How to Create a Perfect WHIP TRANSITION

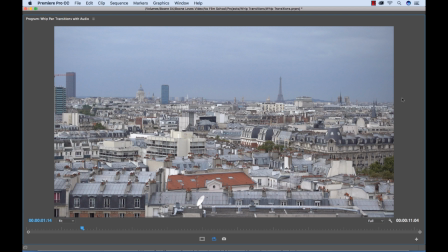0s
Today I want to show you how to do a successful whip transition. These things are so cool, they're so much fun when they're done right. They just add so much to your video and they smoothly bring your audience to another shot. Your audience won't even know what's happening, and that's really the trait of a good editor. The audience really shouldn't notice your edits.
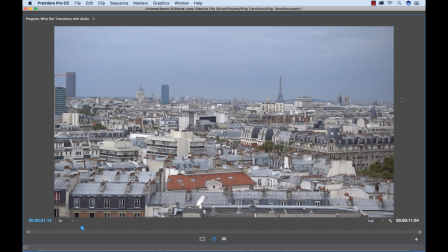17s
They should just be glued to the screen and be taken through the story, and you should be like a ninja in the background. So let's look at a few examples of these whip transitions.
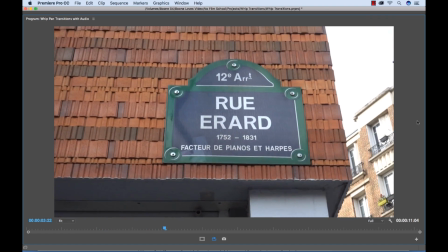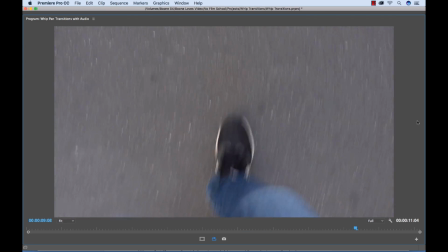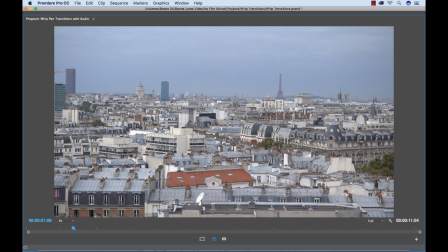38s
Okay, so you can see I'm using these transitions to kind of compress time and jump between location. They're really helping me flow as I do like a walking tour throughout the city of Paris. And using these as opposed to straight cuts is much better.
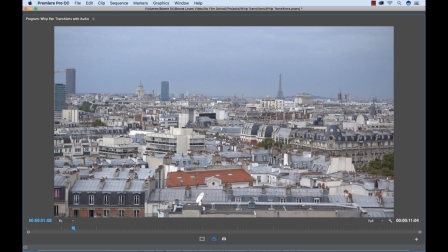52s
I mean, there are still straight cuts in here, but using this whip effect really hides those cuts and makes for a smooth flowing edit.
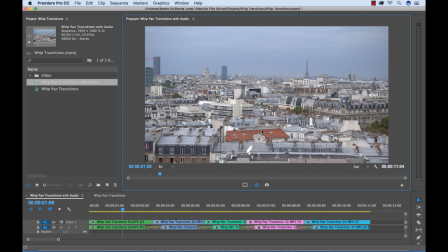60s
Now let's take a look here down in the timeline panel. You can see that this little short sequence consists of 5 different shots, all of which have whip transitions in between. So if you're going to use whip transitions in this manner, you need to do a little bit of preparation because you're going to be doing most everything in camera, which is really the best way.
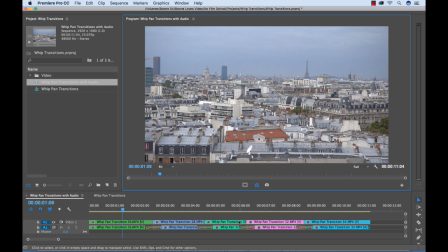80s
When you go to edit, you shouldn't have to do anything aside from a little bit of trimming and timing the actual clips. But the majority of the work needs to be done up front in regards to shooting techniques. So let's go over a few tips and tricks on how to create the perfect whip transition. So transition consists of 2 shots.
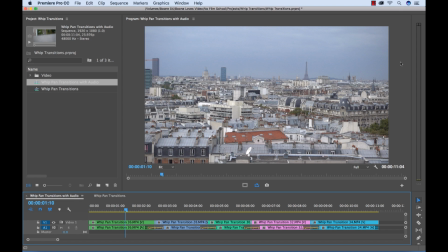98s
Your first shot you're transitioning out of, and the second shot you're obviously transitioning into. Sorry, transition is a hard word to say over and over again. So to make these transitions effective, you need to know which direction you're moving your whip movement in.
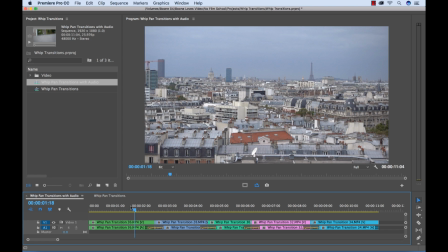113s
So for instance, if I'm going from this landscape shot and we're going from the left, whipping to the right,
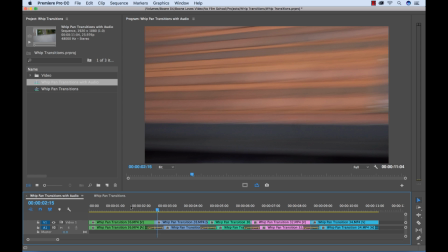120s
we need to make sure that our next shot is whipping in from the left to the right in the same direction.
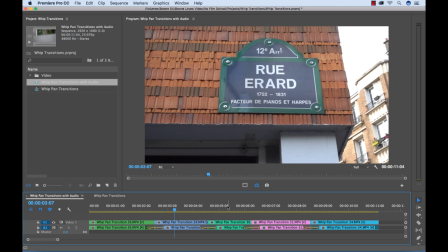126s
And this helps you make this edit seamless, and it's all one movement. It almost looks like you're just snapping that camera over to in one shot. So it creates that illusion.
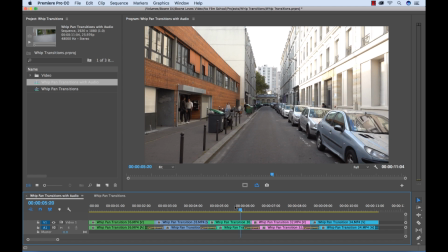136s
So for this shot, you can even do a whip tilt. So it's a whip pan, and now this is a whip tilt.
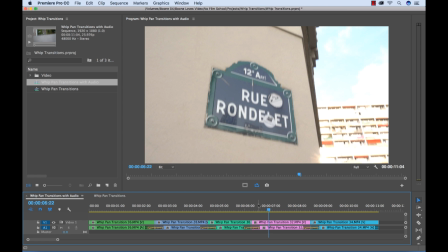141s
We're going up, and so we need to make sure that our next shot comes up to match that shot.
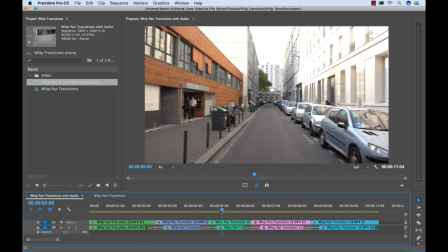148s
Now, since this is a sequence of clips, I had to make sure beforehand that I had a transition in and a transition out of each clip.
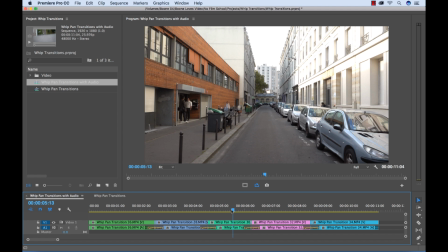157s
So I had to time that as well. So that is why you need to do all the planning ahead of time, because you need to make sure that each shot in your sequence, if you're going to do a sequence like this,
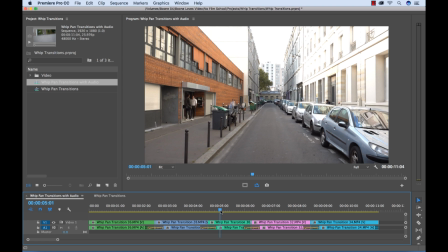166s
you need to jot down in a notebook or remember in the directions in which your whip movements are happening from shot to shot.
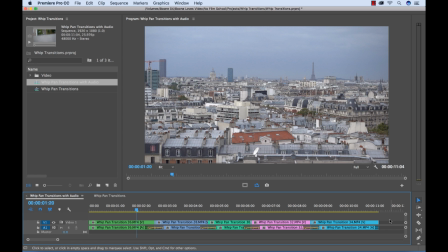173s
In addition to matching the direction, you also want to match the speed of the whip movement, because if you have 2 shots that you shoot and you have them in the same direction, but you have them at different speeds,
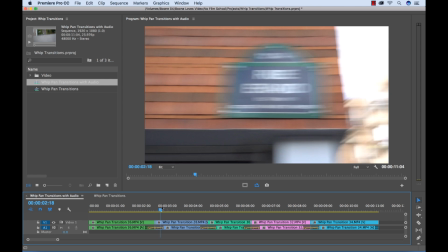184s
and let's say you move really fast and then your next one's a bit slow, it's not as effective.
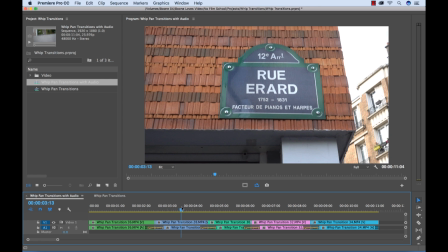189s
So you want to do relatively each shot in the same speed. And the other important note on speed is that I always like to do my whip transitions quite fast.
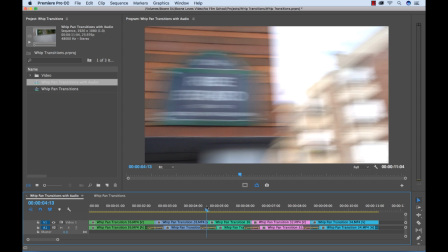199s
And the reason I like to do them fast is because it gives me extra motion blur when you snap that camera around.
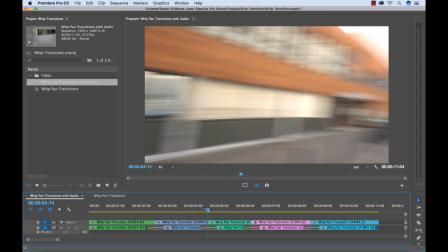205s
And motion blur really allows you to hide that cut. If you look here, the cut happens right here. But since our shots are blurry, it kind of hides it quite well.
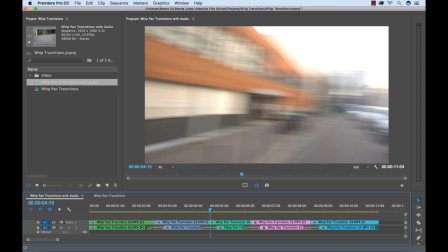215s
And also, a quick pro tip, to achieve more motion blur, you want to shoot at a slower shutter speed, and then you'll get more motion blur.
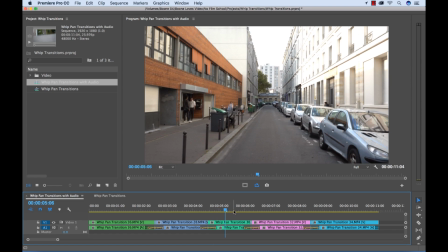223s
This was shot at a relatively low shutter speed. I had to manually adjust that. In addition to direction and speed,
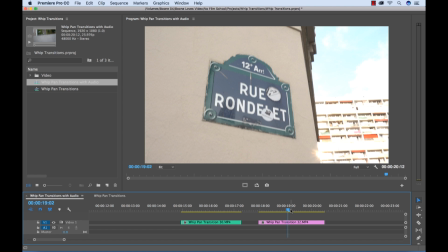229s
you can also use a quick tip of really paying attention to the brightness levels or the colors of your shot that you're transitioning, the 2 shots that you're transitioning. And if you can match the relative brightness levels, it will really help your transition be completely seamless.
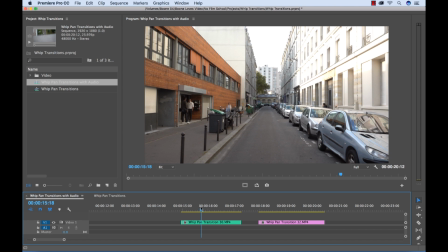245s
So for instance, in this shot, this is a raw clip here.